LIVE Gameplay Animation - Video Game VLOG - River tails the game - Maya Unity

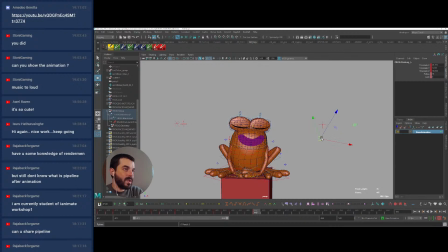75:30 make an anticipation pose of some sort where we squish down the frog quite a lot. I'm thinking maybe I could add something to this anticipation if I made the legs a little bit longer just for this pose.
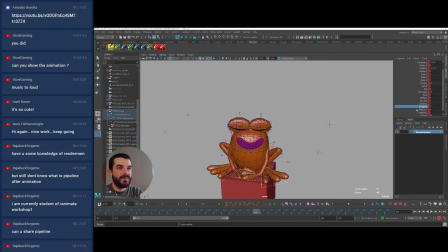75:50 Let's see what happens if I increase the length. They're moving in the wrong direction, I guess. But maybe, who knows.
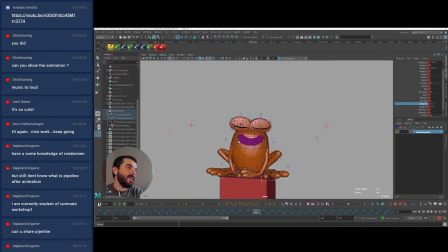76:05 Let's see. Yeah, I think it could work. And also I will need to change the facial expression in there.
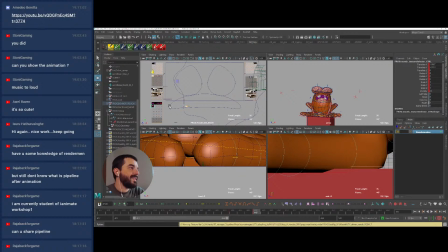76:12 So maybe I can grab this one. That could work. Or let's see.
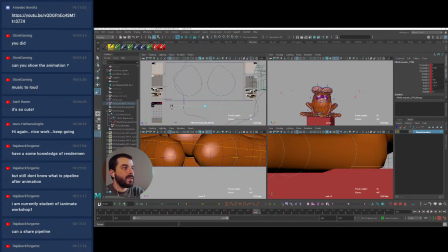76:25 I think I will use this one as a mouth expression. Ooh, I see a bug in here. This doesn't look like the latest version of the rig really. Let me have a look.
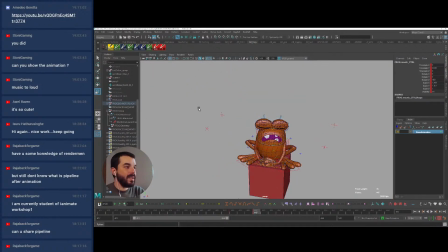76:38 Well, you know what, I will look at it at the back later and I will just make a mental note for it. So the frog was happy, it's been hit by something. It compresses. Maybe I can also dig it deeper into its platform.
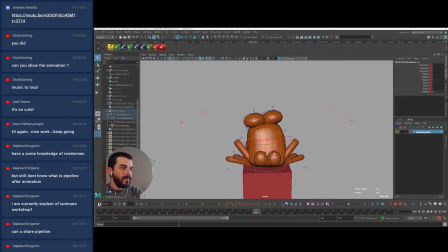77:00 And the buttocks could be maybe moving to the side and squish just like the character.
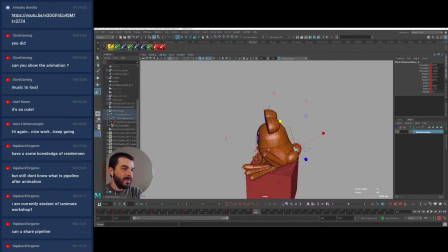77:15 There you go, something like this will maybe work. Maybe lose a bit of volume in depth. There you go, and that's going to be my hit pose. I can't really give it any directionality because
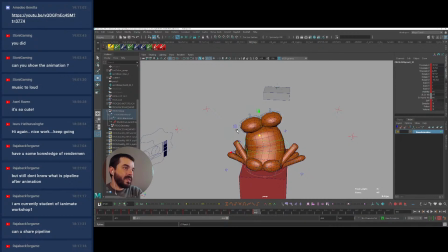77:35 I don't know where the projectile will come from, so that's going to be a problem. And I don't think we can foresee that in game. We don't have the technology to do that.
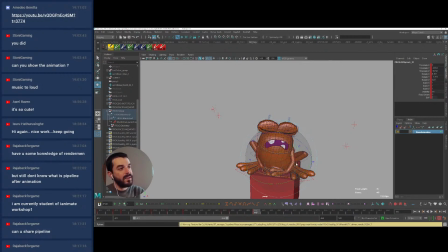77:46 So there you go. It's being hit. And then it will be... I think I want to get to the hit pose with the face a little bit faster than just in these many frames.
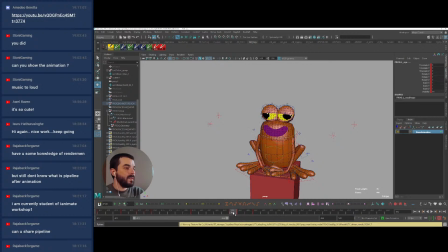78:07 There you go. Something like this will probably work. Maybe in just... I can get there in just 2 frames.
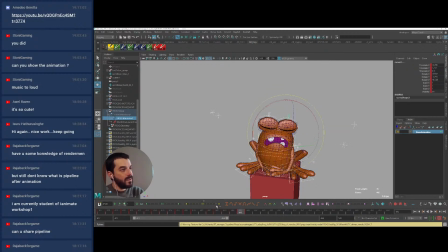78:25 Get there a bit faster. There you go. And then maybe change even. There you go, something like this.
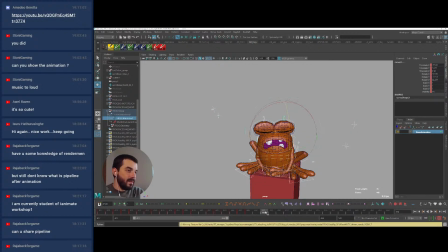78:42 And then maybe I can stay down, say 2-3 frames as I appreciate the fact that I've been hit, and twist something like this.
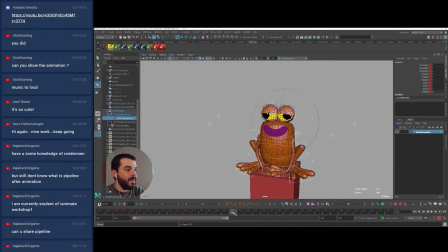79:02 And then as I come up, maybe I can start coming up from the default to the default pose. And I think I want to
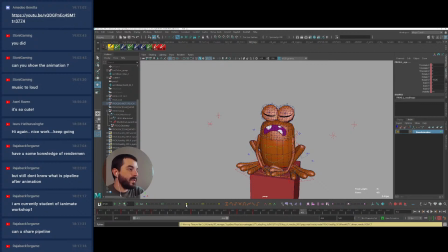79:19 come back to the previous facial expression, the T-pose. This guy in here as a beginning thing.
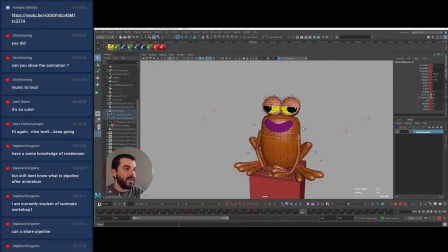79:33 And I use this pose as a standard pose, and then, however, I want the character to wave quite a lot as if they were drunk. So they will come back up,
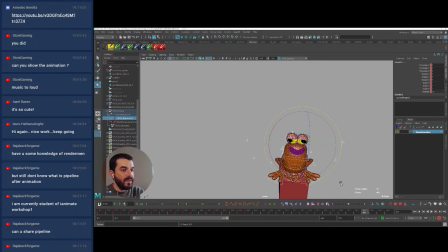79:55 and I want them to do a circle with the head somehow. So I will need this pose, and then I will need an extreme pose in the opposite direction. And then I will need breakdowns to make this frog do a circle.
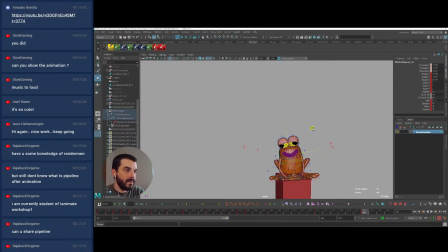I don't really know how long in the game this guy will be stunned, so it's probably a good idea.
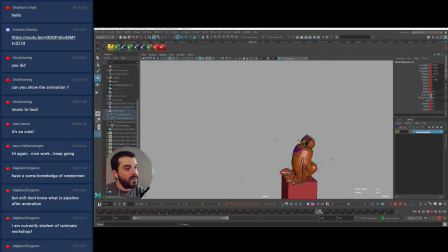80:28 Hi Shub. It's probably a good idea to have it stay there in a loop. So I can do a loop of stunned animation, and then it will be the developers who will decide how long they want to keep it.
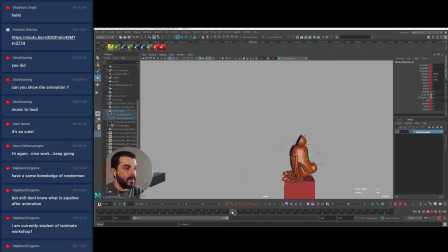80:50 So it's hit. And then as it comes up,
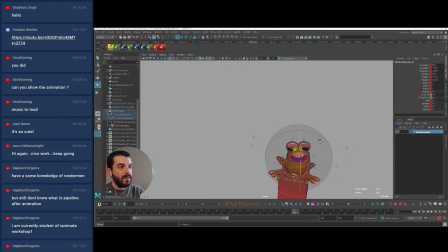81:05 I maybe want to come up here and just do a circle. There you go. And as we go to the opposite direction, I want to always delay the head as if the guy was drunk. And then I need
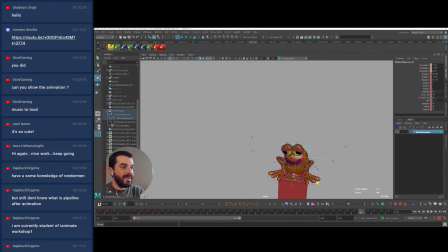81:29 a breakdown to complete the circle there. And then I need to go back to the loop, which was this guy here, this pose at 455. Okay, so something like this.
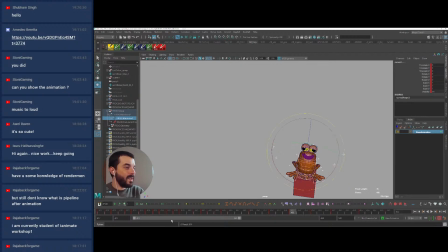81:47 So 455 is the loop, and I can already see my poor planning of the pose.
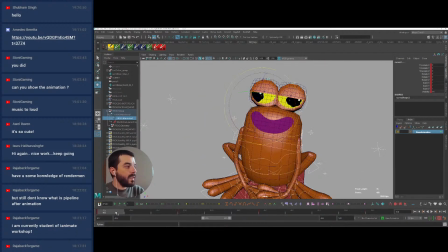82:03 So the character is, by the way, thank you very much for joining me tonight. If you like this kind of stream, please share it so that I can do more.
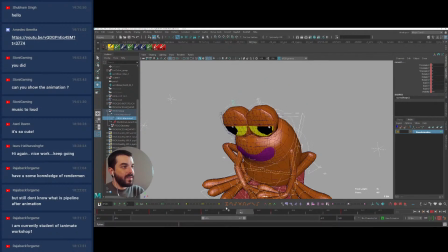82:20 So the character is waving around as if they were drunk. Boo.
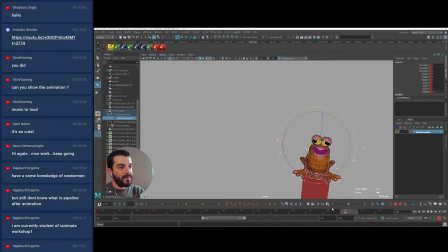82:32 This inversion, it's a bit too much. I think I will need more frames to make this work. So let's have a look and see.
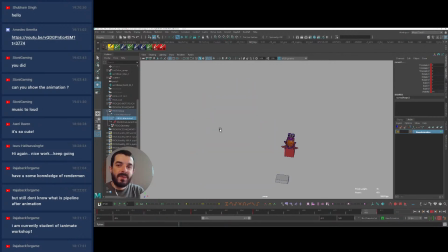82:47 Okay, so it's sort of okay. I'm looking at the animation from the distance because in game it will be seen from the distance.
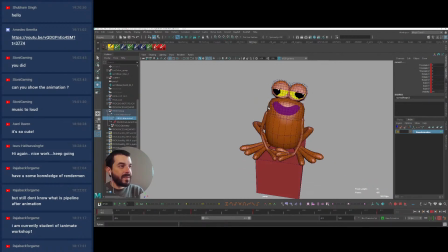82:55 So I alternate close-ups and distance shot, because it doesn't really make too much sense sometimes to go in there and
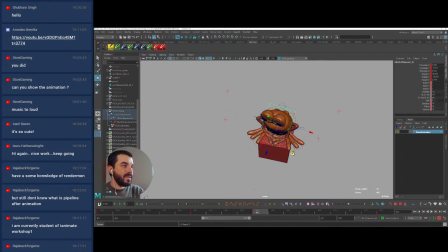83:11 check every single pixel if the character is never going to be seen from that angle. So we go there. Maybe I could leave a little bit of a moving hold in this area before it starts changing direction.